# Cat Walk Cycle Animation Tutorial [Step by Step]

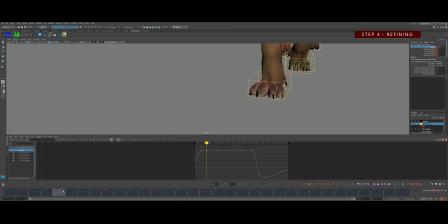4384s
we get that way we get more change through there we want it to feel a little bit sharp so we can feel
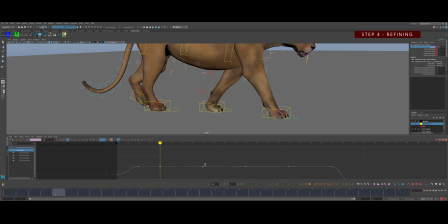4391s
the the weight onto the foot if we had a paw squash where we could actually like squash the whole paw
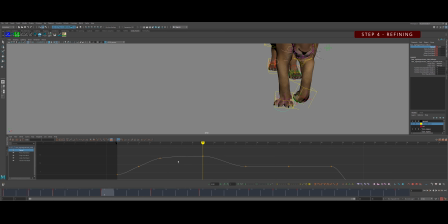4398s
that would be another way to i think make this look even better but we'll use what we got This isn't too bad.
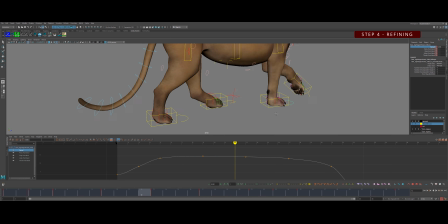4408s
I know that the the toes right now are really crazy spread out So I'm gonna I'm trying I'm gonna try to tone that down Not really happy.
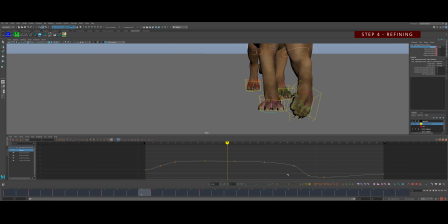4417s
I don't want it to look like you the tote his paws like a starfish or anything
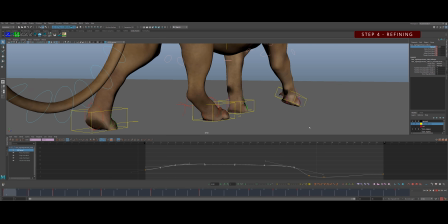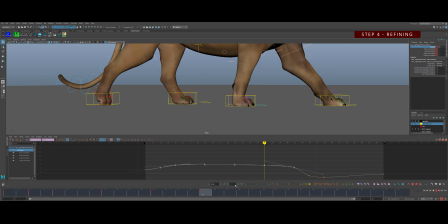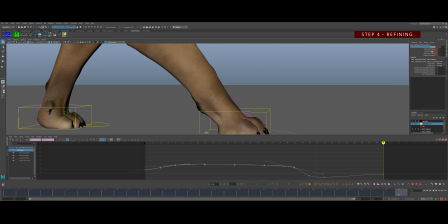4442s
Just kind of feeling that out see see if that's enough.
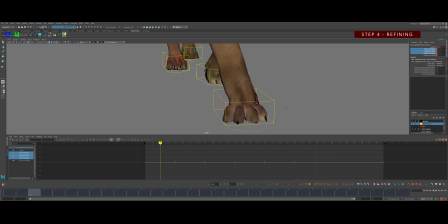4446s
I think we could use a little bit of the individual toe rotation to help You can make it feel maybe like those those paws dig in a little too as they go back not not a lot just just a touch
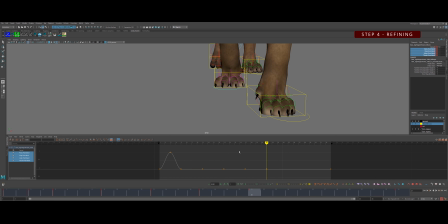4463s
and then obviously they would they wouldn't come necessarily back up they would hold in the ground a little bit more through there just want them to feel like they're solid in the ground and not really like sitting above it as
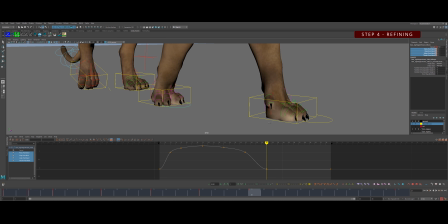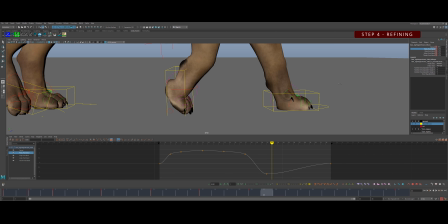4488s
that comes forward be great to have these toes
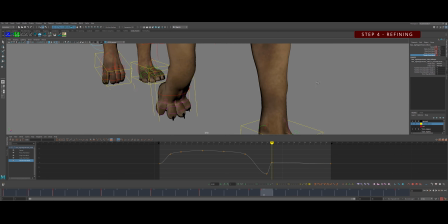4493s
on the side be a little bit different like they're dragging a little bit behind and
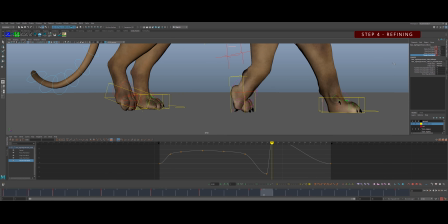4498s
kind of helping our foot peel off so it gives us a little bit nicer shape from where those toes used to be it's kind of feels like it's dragging
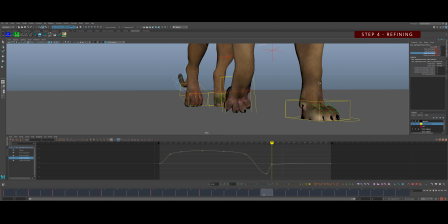4508s
from that point and it makes it feel feel a little bit more organic because each toe
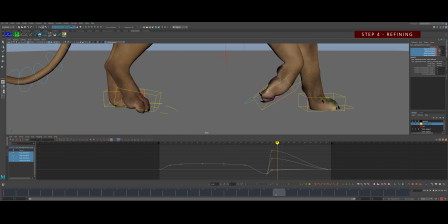4513s
isn't doing the exact same thing on the exact same frame this is kind of policy stuff you know It's just kind of icing on the cake. So make sure you get the weight right before you play around with this I just wanted to show you how you could go about,
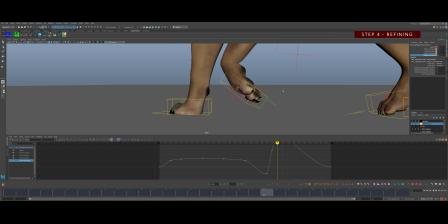4531s
you know, adding some some nice details in there Really quickly here and kind of roughly to To just give this walk,
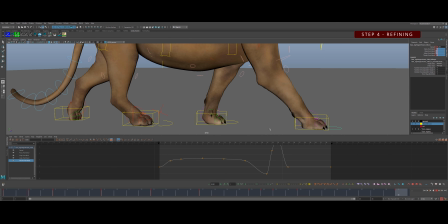4542s
you know, a little extra life
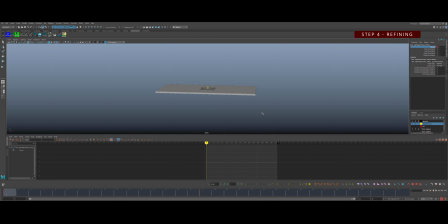4547s
Of course we can go ahead and do the same thing to the other foot you can copy everything over you could do it by hand I'm just gonna quickly like speed through this
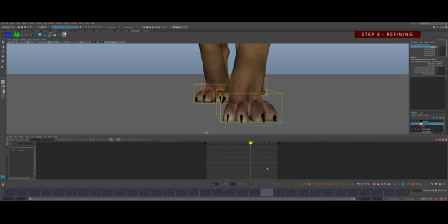4555s
section just time-lapse that so you can see kind of me applying the same thing like when it's down on
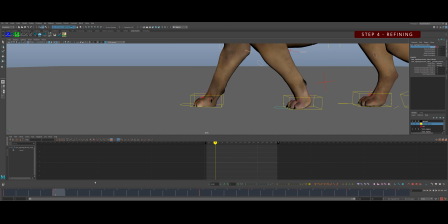4563s
the ground it's spreading out and kind of holding tightly when it's on the ground holding the weight and then as soon as it starts to lift
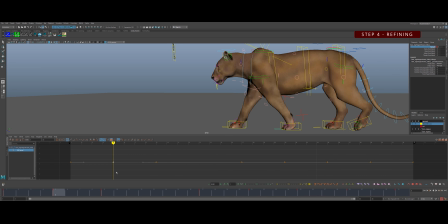4572s
that spread of the toes starts to go away so just
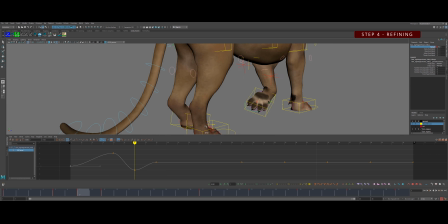4579s
very much the same thing um it's
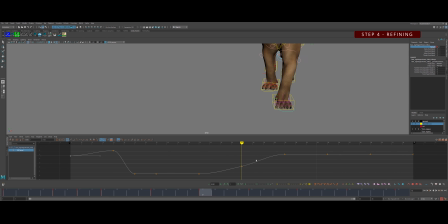4584s
a nice little extra detail and you could take take your time with this later and you know polish this stuff up so it feels just right um this is pretty rough and loose here i'm just uh trying to get a general feeling of it i think it's it's probably going to be a little bit floatier than than i would want it
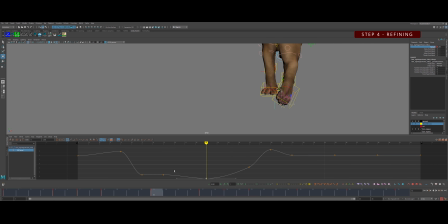4603s
to be if i was like working on a movie but and obviously if i was working on a movie i'd really love some some paw squash rather than trying to fake it with the toes but
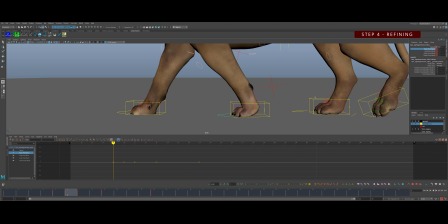4624s
i think it adds a little extra life to this just
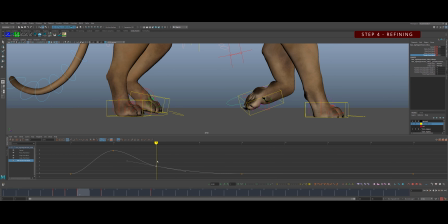4629s
again dragging a couple of those toes behind more to help the shape and kind of split them up
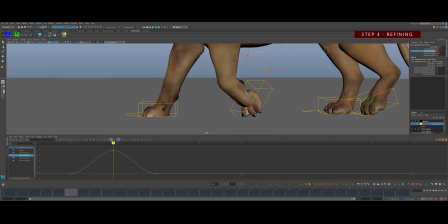4635s
and really make it feel like they're they're peeling off the ground organically then dragging those toes as they come forward it's
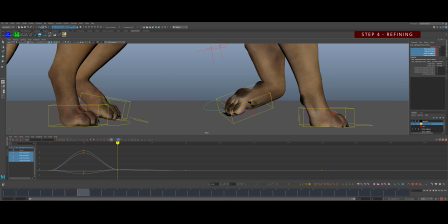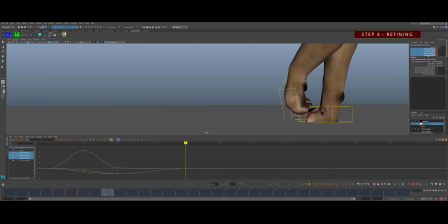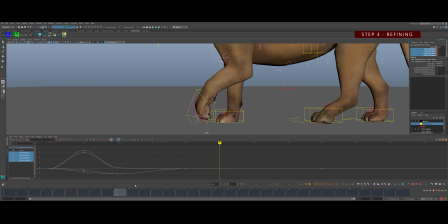4664s
a lot like you would do for a human walk in terms of dragging the toes and letting them catch up except you know in the human walk you could have the toes kind of flip up and then come down where they because the heel is leading and this they're walking on you know those toes so those need to make contact first
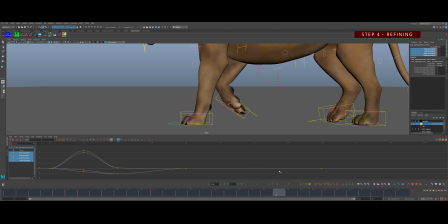4682s
and then you know the whole paw kind of sits on that so that's what that looks like
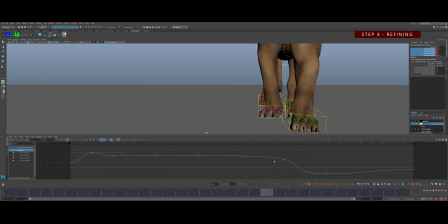4687s
here it is from the front view just kind of at speed so you get a sense of it
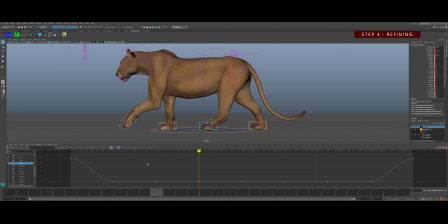4696s
but we're ready for the back feet now so so let's get these back feet to peel off the ground properly like the front and i'm going to zero out the roll attribute on this back left foot
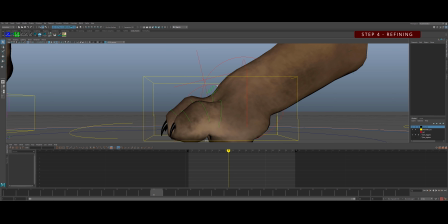4710s
and i'm just going to show you how i go through this whole back left foot and then you can apply the same thing to the other the back right foot because it's just identical just to save
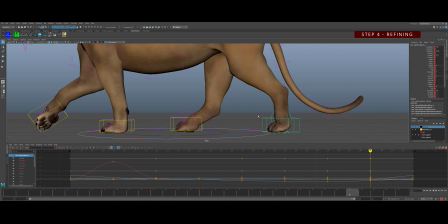4718s
a little bit of time there so yeah zero out that roll attribute if you're using the exact same rig so it doesn't affect the square control and
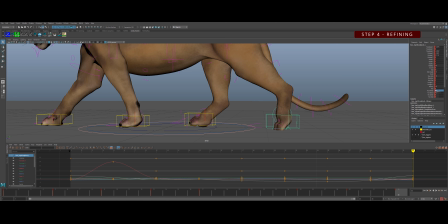4735s
then you know with with the roll ankle and everything else we're doing and then we're gonna use the roll ankle toe bend and possibly the toe roll with the foot rotate to to get this to peel off properly
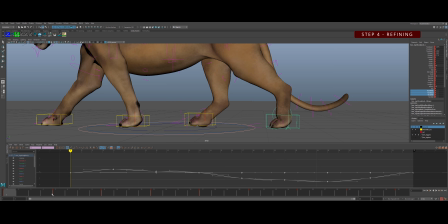4750s
while like we did with the front foot so first
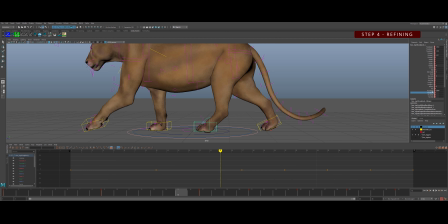4761s
off I'm gonna just focus on this roll ankle so that when the weight comes down on it on frame 15 you know that pelvis really drops that hawk that ankle drops as well so it like takes the weight okay
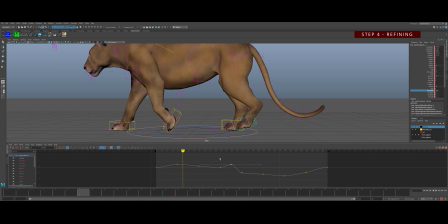4779s
so that's gonna just kind of shoot up there in the graph editor because the weight and we want to give it somewhere to go and
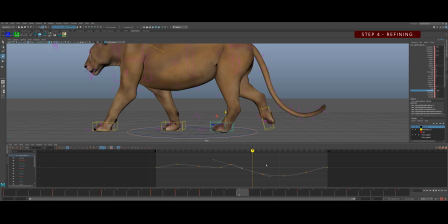4794s
here we're gonna start to ease out of that now because it went lower than it did before and then just through here I'm gonna to make sure that that that hawk that ankle keeps coming up and that it keeps traveling somewhere it looks a little too static through here so i'm going to
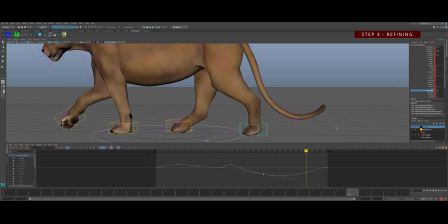4811s
try to give it give it a little bit of life some some movement here it should keep coming up because it's it's going to pull that paw off the ground so i'm going to make 33 and one the same like usual make sure you keep that consistent and then frame 29 let's kind
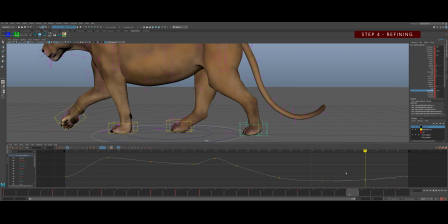4831s
of blend into that and